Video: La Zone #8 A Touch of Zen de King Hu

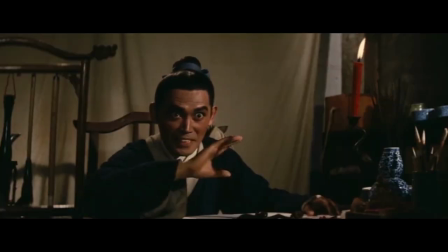4:28 Gouchan Seï est dépourvu des qualités martiales qu'ont les autres héros du film.
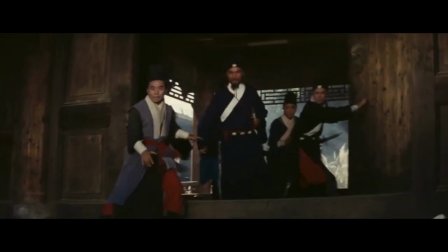4:32 Mais il est capable de modifier profondément le cours du récit, en particulier lors de la scène de l'attaque de nuit.
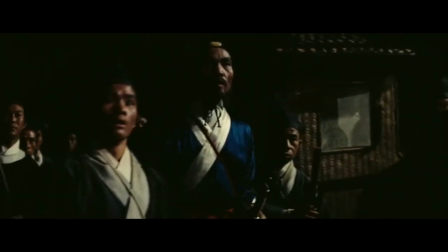4:39 On assiste à un grand film de mise en scène, mais aussi un grand film sur la mise en scène.
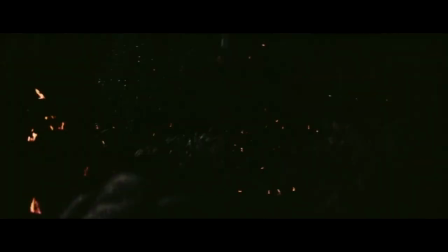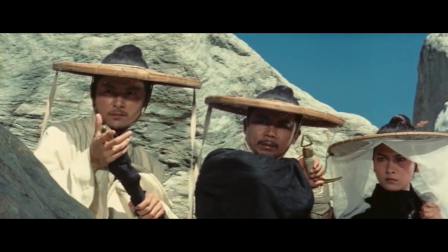4:48 A Touch of Zen est un récit initiatique dans lequel on apprend à atteindre la sérénité en dominant la violence de nos instincts.
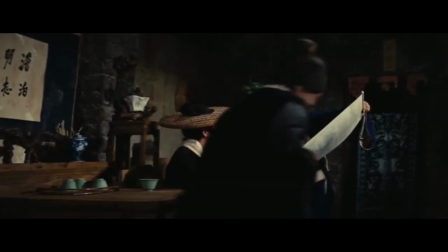4:57 Chaque personnage est ainsi un archétype, chacun avec son handicap l'empêchant d'atteindre la quiétude.
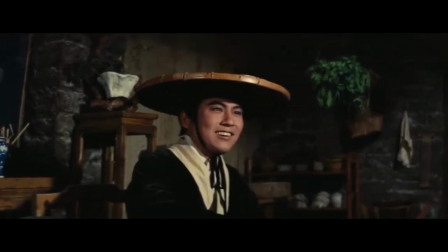5:02 Il en va ainsi de Gu Chen Se, lettré et peintre qui vit avec sa mère dans la pauvreté, refusant d'entrer dans l'administration impériale et préférant étudier encore et encore.
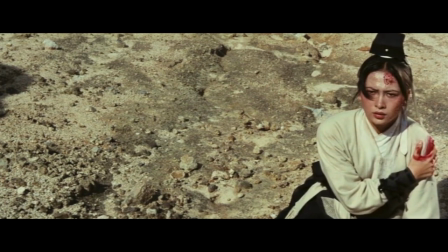5:14 A l'opposé, Hangui Chen est une guerrière d'une rare puissance, mais que son envie de tuer des manges un peu trop, et qui risque par là même de mourir de son art.
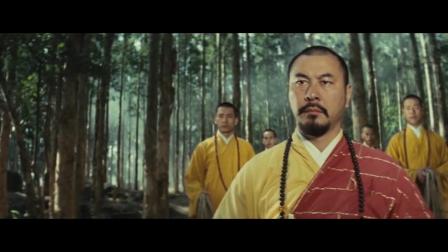5:23 La troisième figure réunit les deux autres et parvient se dégager des contingences matérielles et intellectuelles.
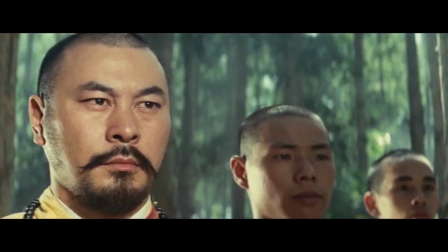5:28 Il a trouvé le juste milieu entre action et réflexion. C'est le personnage du moine interprété par Rui Chiao.
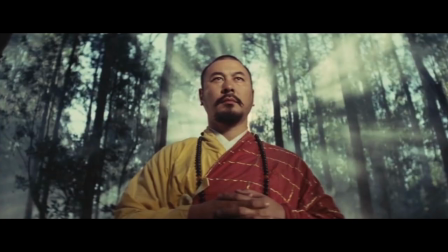5:36 Celui-là même qui interprète le méchant au tout début du Temple maudit. C'est lui qui donne tout son sens au titre du film.
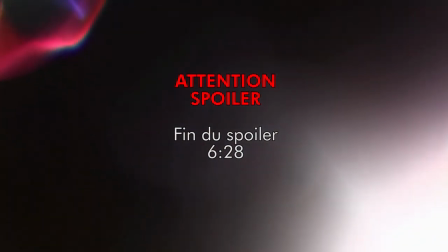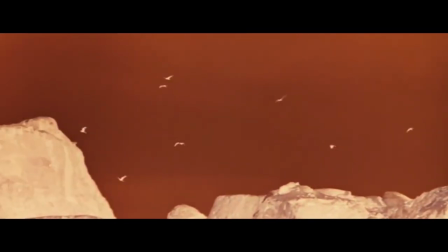5:54 Dans la séquence finale, le film se replie sur lui-même et passe en négatif. L'image concrète est transcendée pour ouvrir un voyage vers l'abstraction.
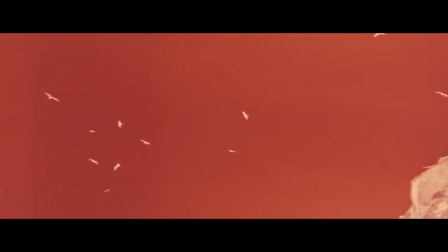6:02 Mais cet effet n'est pas une innovation pour l'innovation, ou un effet de mode lié à l'époque.
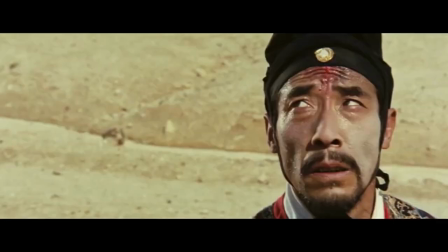6:07 Il permet de sublimer le propos en rendant palpable la magie, le spirituel et la folie.
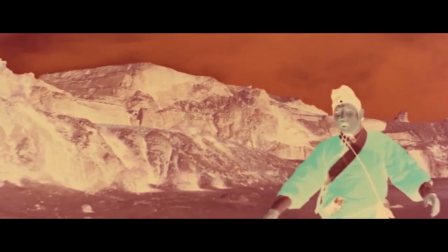6:12 Il nous offre une épiphanie, de la même façon que celle de 2001 de Kubrick.
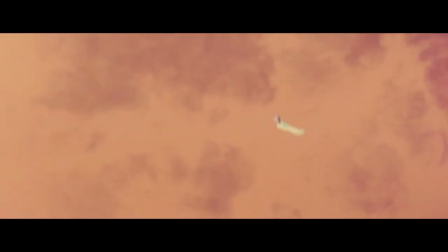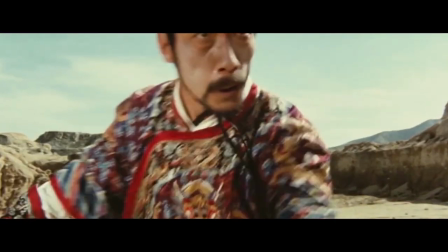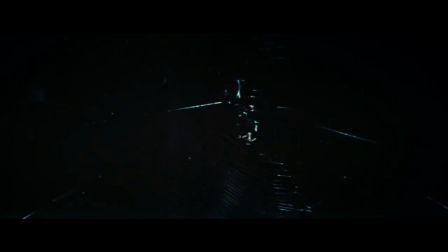6:27 Le film de King-Hu s'ouvre sur un minuit qui illustre la longue nuit de notre ignorance et s'achève sur un midi final éclatant,
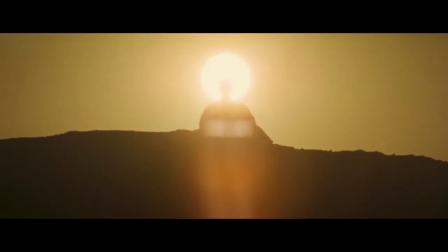6:34 nous brûlant les yeux, mais nous obligeant à voir enfin.
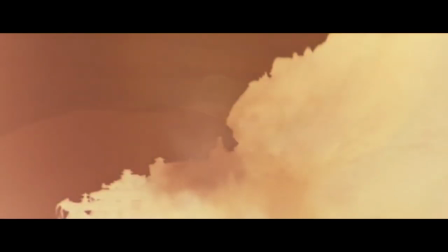6:38 A Touch of Zen est donc un voyage, un voyage intérieur vers une révélation psychédélique dans son sens étymologique le plus fort, celui du dévoilement de l'âme.